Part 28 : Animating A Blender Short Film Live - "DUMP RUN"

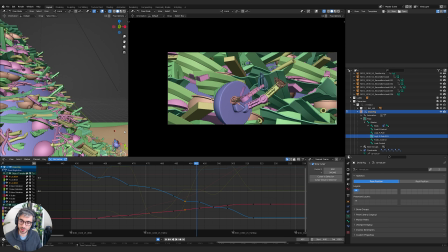499s
He has an immediate change of direction.
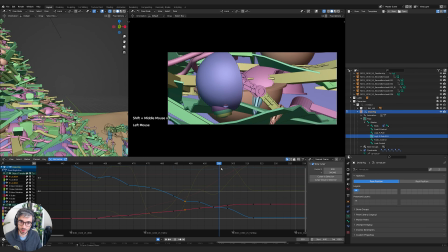Another bump here. Grab that, scale 0.
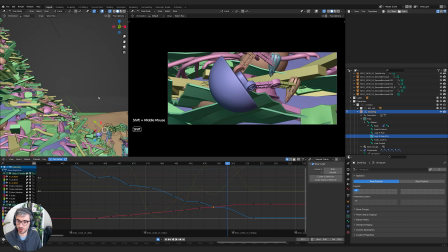516s
Good, that looks good. So I'm just looking at that arc. I'm watching his path. I'm making sure it feels right.
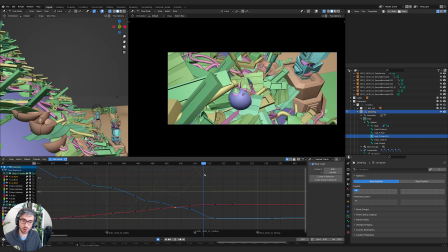521s
And pretty happy with this. This moment where he goes in, that could be a good moment to like maybe do a little burst of debris. I think that looks good. Might just in case we see him later, I'll make that one sharp as well.
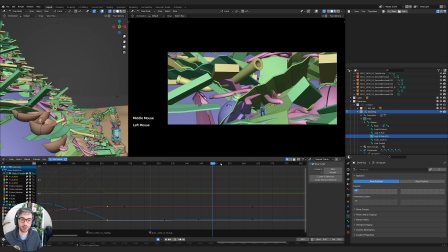538s
No, he's buried. Okay, cool. Now, we've got one problem here.
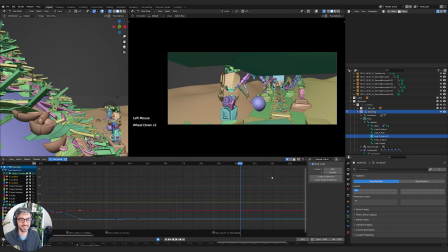543s
You can see that we've changed his pose, and it's really affected all this stuff.
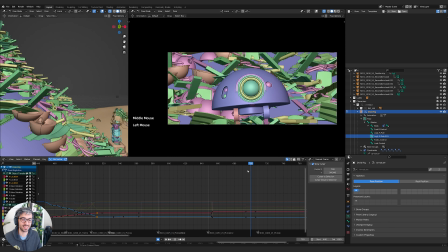549s
That's all right. There we go.
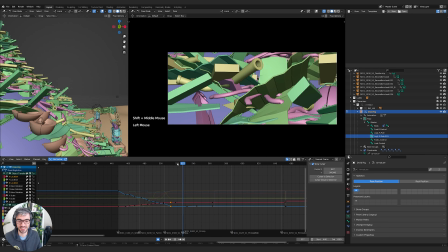Okay, now let's see how this plays. It's falling.
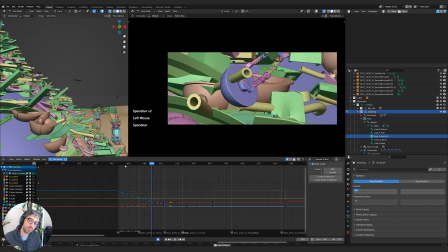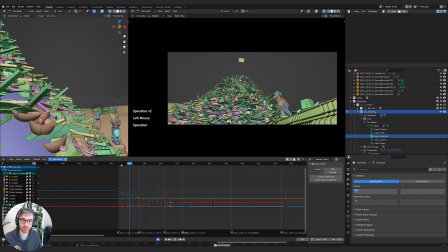569s
It's good. I want that shot to be really confusing, but still like focused on him.
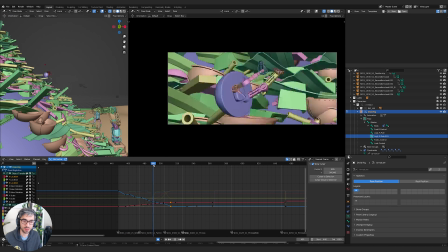577s
What I might do is give this center moment. I might turn his eye to face us because I think that his eye is going to be really recognizable as a character piece. So let's do that. I'm going to grab, the look control.
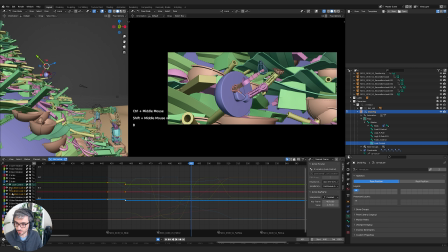595s
Okay, good. So we don't really have any keys here for this. Although it looks like these guys are, they're stepped. So let's switch this to Bezier.
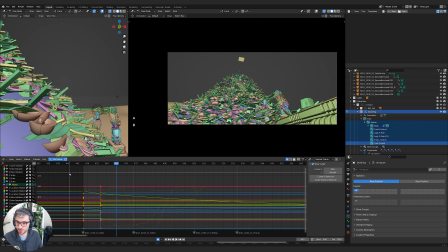608s
Let's just hit A to select all of his controllers and then A to select all channels. Let's box select all this stuff and make sure it's set to Bezier. We'll make sure we've got Bezier curves going now.
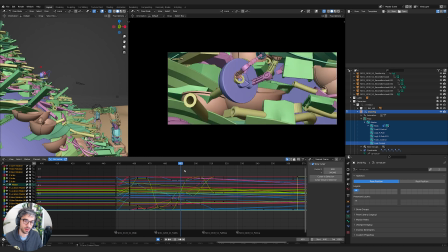All right. Now, like I said, from this point,
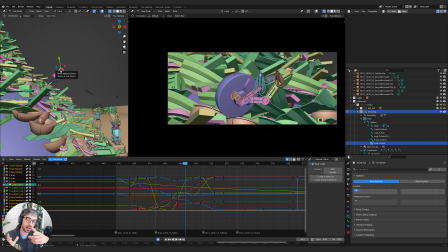630s
I'm going to have him kind of turn towards camera so that his eye is kind of facing us a little bit for more of this fall. Okay. So I'm going to select this controller and I've got a lot of keys, right? I can see I've got a lot of keys. And I want to make sure I've got only show selected turned on here.
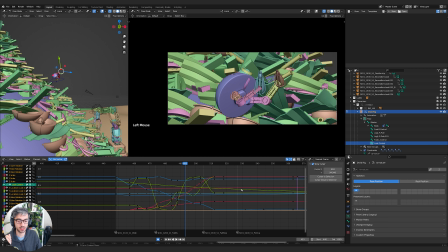648s
I'll turn on show hidden too, just in case. What I want to do is I want to actually look for a moment in these keys where I've got a bit of a gap. Cause I don't want to have like a jump where, you know, I move this right and it sets a new key, but I've got like a key right before it.
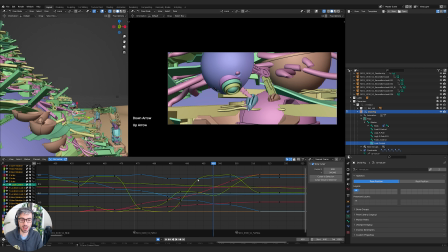663s
And then we're going to have this like snap kind of moment. So if I use the up and down arrow, I can actually just move to my existing keys already.
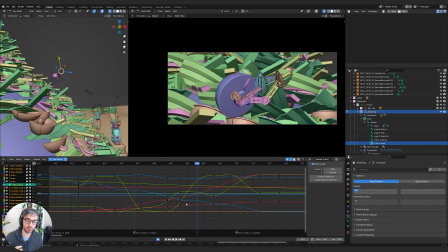669s
Now, I've got a couple options. I could delete some keys. Some of these might be redundant. I don't need them as much, so I can delete some. Or I could just find a key that's already existent and use that as the basis for this. So this is kind of the moment where I want him to start looking towards us.
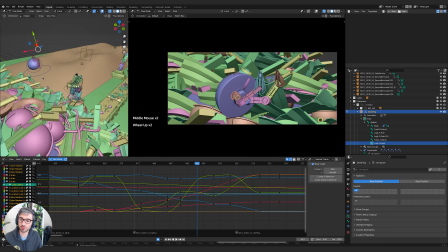682s
So what I will use this key, and I'm going to just have a look for my camera, which is always going to be the camera with the black hat on top, the black triangle.
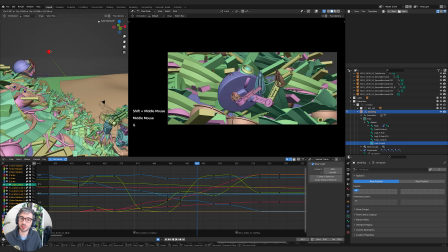691s
That'll be the active camera. And I'm going to take this guy and I'm going to turn him, see what this looks like.
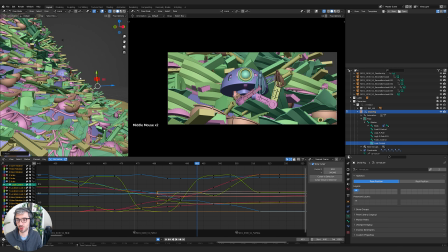700s
Now, I just want to have his eye visible. So I don't want to I don't necessarily need to look at camera, right? I just want to be able to see his eye a little bit.
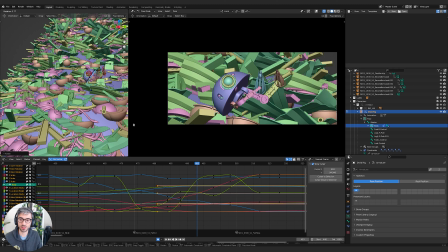711s
Now, I can rotate his body as well. I think that looks a little bit more of a natural pose. And I will rotate these feet some.
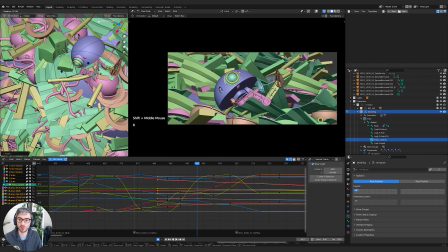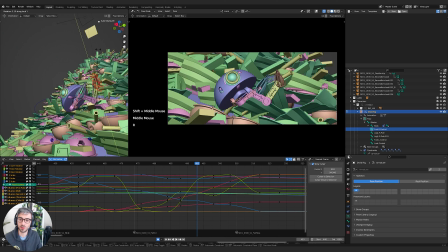Go. Might bring this leg down a little bit so we've got more of a clear read on his profile.
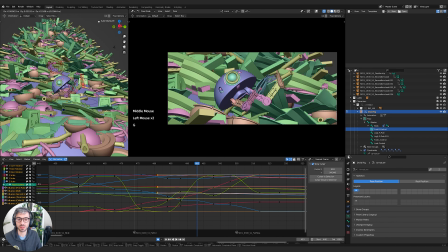746s
Maybe take this leg out.